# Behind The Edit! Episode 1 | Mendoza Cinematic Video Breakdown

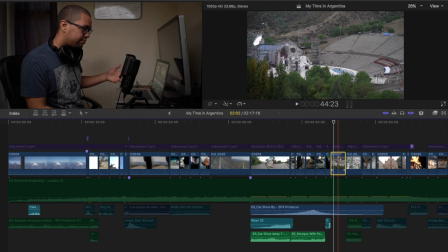I'm gonna just say between that area. A full day concert, and they celebrate. That's where you're gonna see later on where the wine is. Well, where the fountain is the color of wine to celebrate that event.
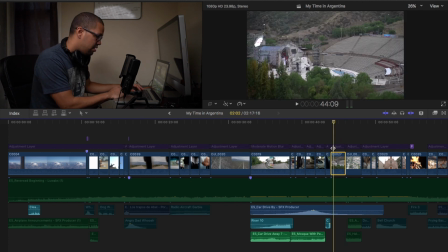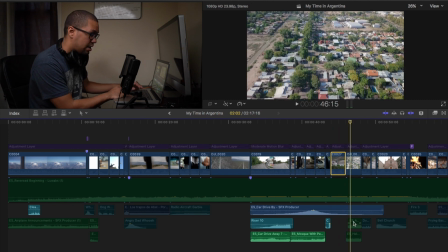Let's continue. So here, just a drone shot, but to give it extra, I added. To give it some extra, I just added another helicopter effect and the radio.
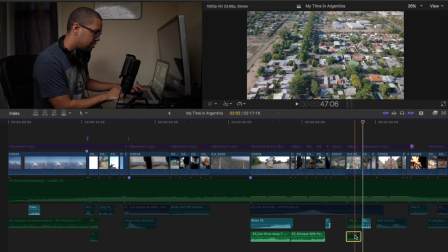And here's another dog noise. This is a dog just doing like panting.
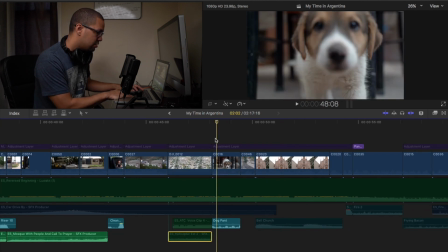So
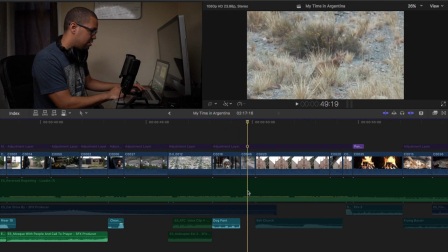pretty much it. Right here the music's playing. I'm not gonna play right now. I'll play it right in the end. Or better yet. So right here, this is the same part where you saw the drone shot of the car driving to those mountains. This is a fox that we saw there. Try to get quick before it ran away.
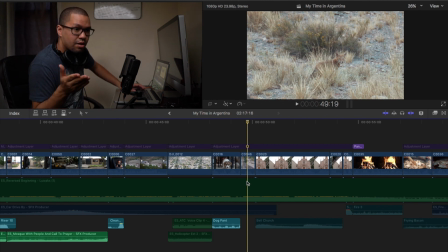Fun fact, with the Sony, I don't know if you're not a Sony user, you're still on DSLR with the mirrorless, you can shoot Super 35. For this one, I had my camera on 20 to 75, zoomed in at 28, used the crop in factor and the Super 35, and it's, let's see,
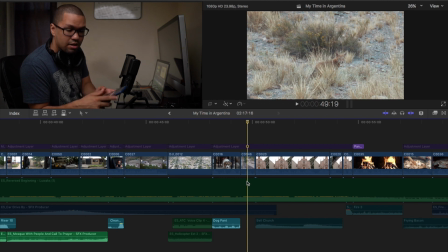78 times 1.5 crop in, like 100, gives you like 117 millimeter focal length. So that's a like extra range. That I shot in 4K just because of that advantage.
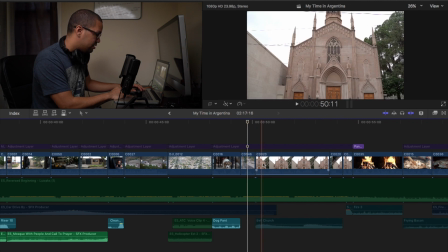Alright. Here, this is a regular church bell. For this part, it's just the church. I was trying to achieve the dolly zoom effect handheld since I just tried with the zoom lens, but it didn't work my way.
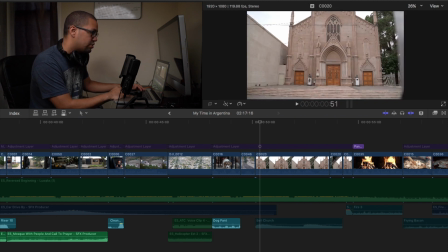Here's the original clip.
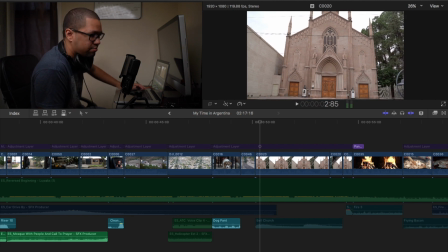It was a tour bus, so yeah.
De la nueva parroquia. En 1909, junto a la fundación del departamento con el nombre de Tomás Godoy Cruz, se decidió que en la plaza se levantara una estatua en honor al representante de Cuyo.
See, in the beginning, I was trying to do that.
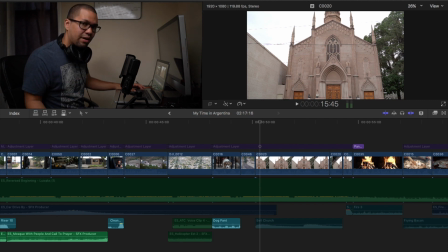I was trying to achieve it, but since we literally were stopped there for like a good 30 seconds, I couldn't play with that time and just take advantage there. So what I did was I just backed up slowly, panning back.
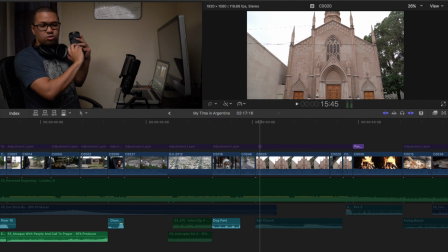Let me grab a camera like that, and then just zoomed up, panned up to the top. So like that. I could have went down, could have went to the left or right, but for me going back, it just felt right going back.
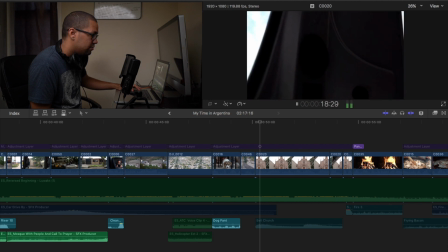So.
En el Congreso de Tucumán. Actualmente la forma.
And then I just ramped that ending clip to go into the next clip.
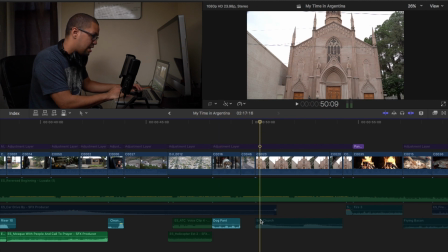So you'll see right here. And I added a church bell sound effect. And then you just add a swoosh noise for that transition to fill it up better.
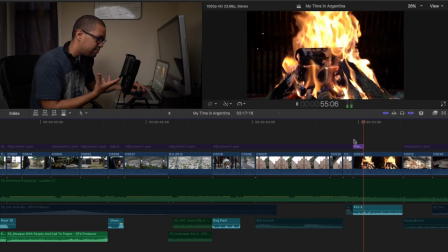And just put a fire effect to make it feel like you're there.
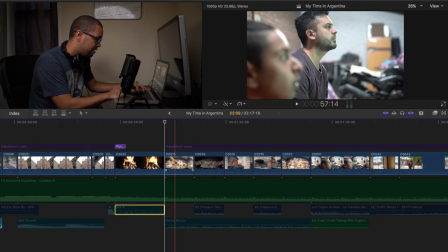Then for this part, as you can see,
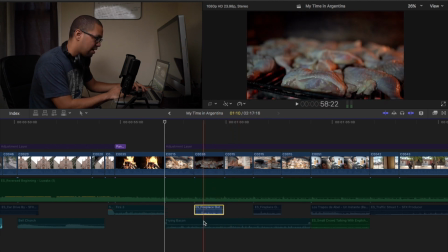I added a fireplace, and frying bacon to get that sizzling noise.
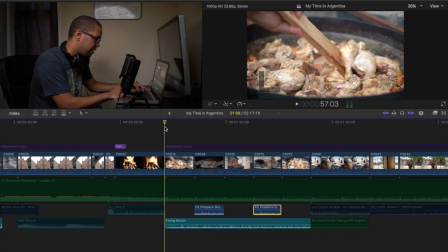So let's play it real quick.
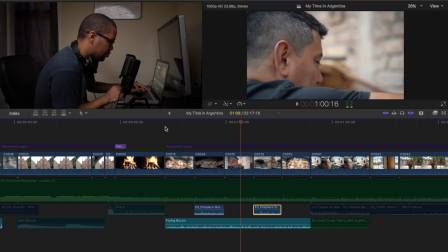That's pretty much it for that part.